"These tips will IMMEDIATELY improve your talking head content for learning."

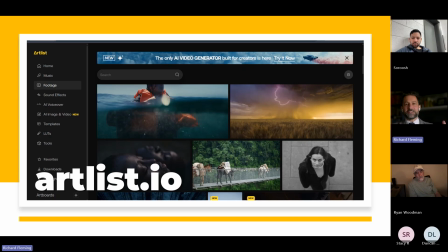2223s
He watched the movie. It's like a Marvel film. And he's just going, and he's making these noises. And then the AI interprets his noise and gives him an approximate sound that he can fit in there. So if it's like as I'm punching, it'll be like punch noise,
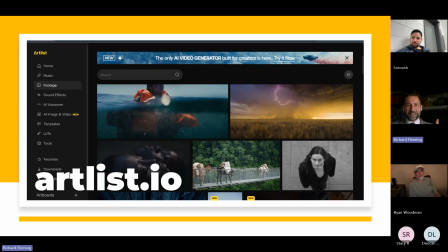2242s
and it will add the actual thudding effects, which I think is insane. But it's so rapid now, like the cost of it, like there's no reason why you should not be getting involved in trying to make more audio content or adding that layer to your videos.
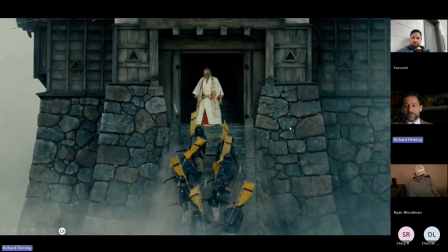2259s
All right, we're gonna keep going on here. Really cool editing trick. I don't know if you guys watch Kurosawa films. He's like the most known for it. Steven Spielberg does this a lot too. There's a thing called the axial cut.
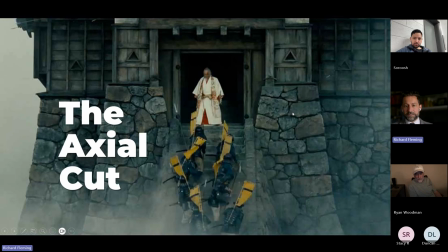2270s
And all an axial cut is it's a punch in to a different shot. So there was a wide shot of here, and then we punch into a tight shot.
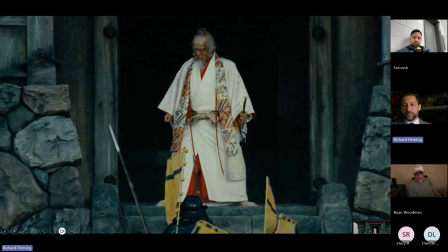2277s
And I wanted to show you like there's impact here because it not only adds visual interest, and you can do this with a zoom as well, but it also like gets you to focus on the thing that is important. So right now, this character comes out and he sees all of his men, all these different warring nations basically waiting for him.
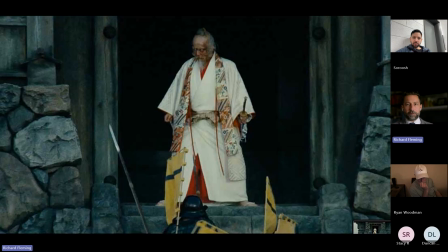2295s
And so the impact of his reaction is really, really powerful. So the axial cut says, hey, here's where we are. Now I really want you to pay attention to this thing, which is very important, which is the reaction.
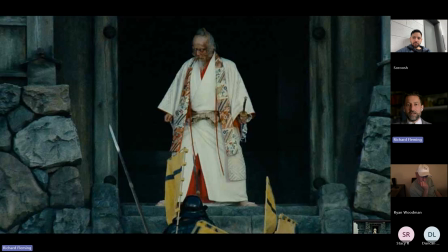2308s
And so if you're giving a talk and you're presenting your information and you want to really emphasize a specific aspect, like I had and it was completely worthless, that is an axial cut. I just punched in tighter on my face, or I zoomed in tighter.
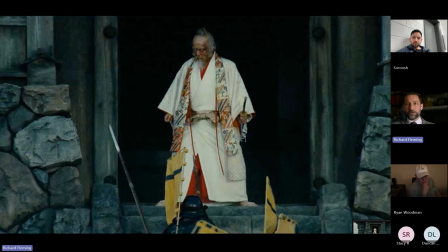2324s
And so it creates emphasis for your content. And so using the axial cut is really great. You have to do a significant amount for it to not look like a break, like a jump cut. And it's usually, they say like if there's a 30% change, the brain accepts it as being okay.
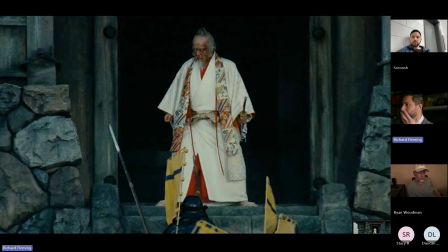2340s
Meaning if I'm talking to you at this angle and all of a sudden I cut to an angle of me talking like this, it has to be 30% different. If it's slightly off, it'll look like a mistake. And the same thing of like, I'm here and I want to zoom in, I need to be about 30% difference.
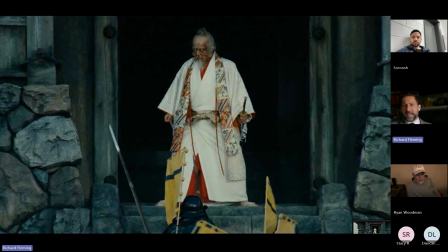2356s
How you quantify that is not really relevant. It's just like a factoid for you to say like, hey, don't be ashamed to go, larger than you think you need to.
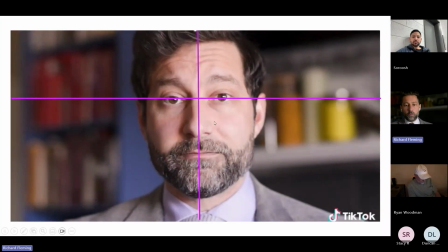2364s
And as you're doing that, I want to make one mention here. We talked about cognitive load. I will drag guides up on my videos when I'm doing them, and I will put them square in the center of my face and on my eye line, so that when I go from this angle to this angle, it is matched.
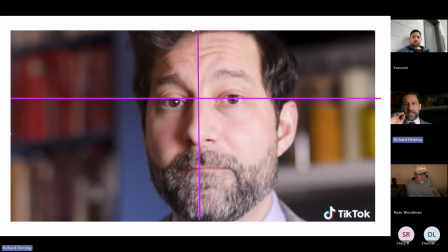2382s
Because if my eyes are at a different line and I'm watching the video and I have to move my eyes, you have cognitive load, you have a break. You want to have these breaks, or these what they call pattern interrupts, when you want to create more visual interest.
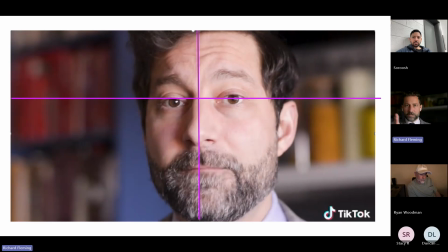2395s
If it's just conveying information and you're making me do work to consume your video, I'm going to lose interest immediately. And so you may not think of this as being very significant. It adds up. It can be very tiring. And you've probably seen videos like this where you've watched content and you go, man, it wasn't a lot, but it was exhausting watching it.
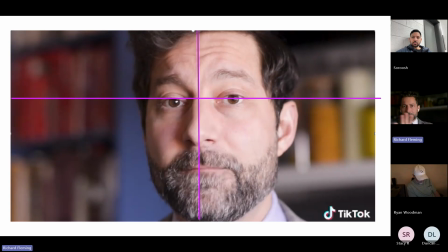2415s
It's because they're making your eyes move around the screen. It gets tiring. When we talk about cognitive load, all I'm really saying is that there are calories to be burned to understand things. And we want to remove cognitive load because we want to remove the barrier to understanding.
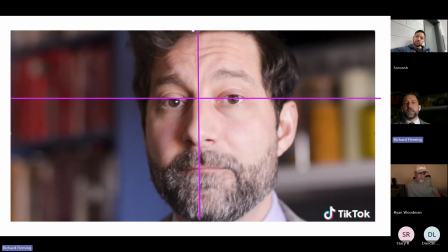2431s
It's very hard for the brain to say, this is worth my time to burn calories. It does not want to. That's why the only way for you to gain strength when you're in a weightlifting program is to go to complete failure. So the brain says, we almost died. It's worth investing some calories to build muscle.
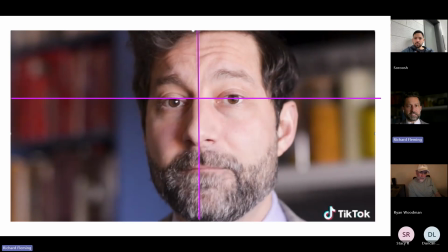2451s
But building muscle is incredibly expensive. Learning is no different. You are building neuronal connections in much the same way as you're building muscle at the gym. And so if you want the brain to say this is worth it, you have to really give it a good incentive to waste those calories.
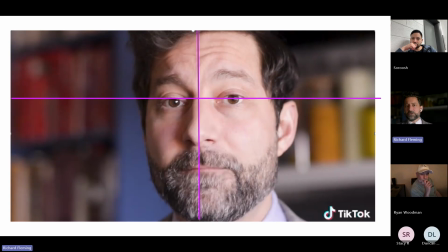2466s
And by doing kind of menial things like having them search around the screen, not helping you, not helping your cause.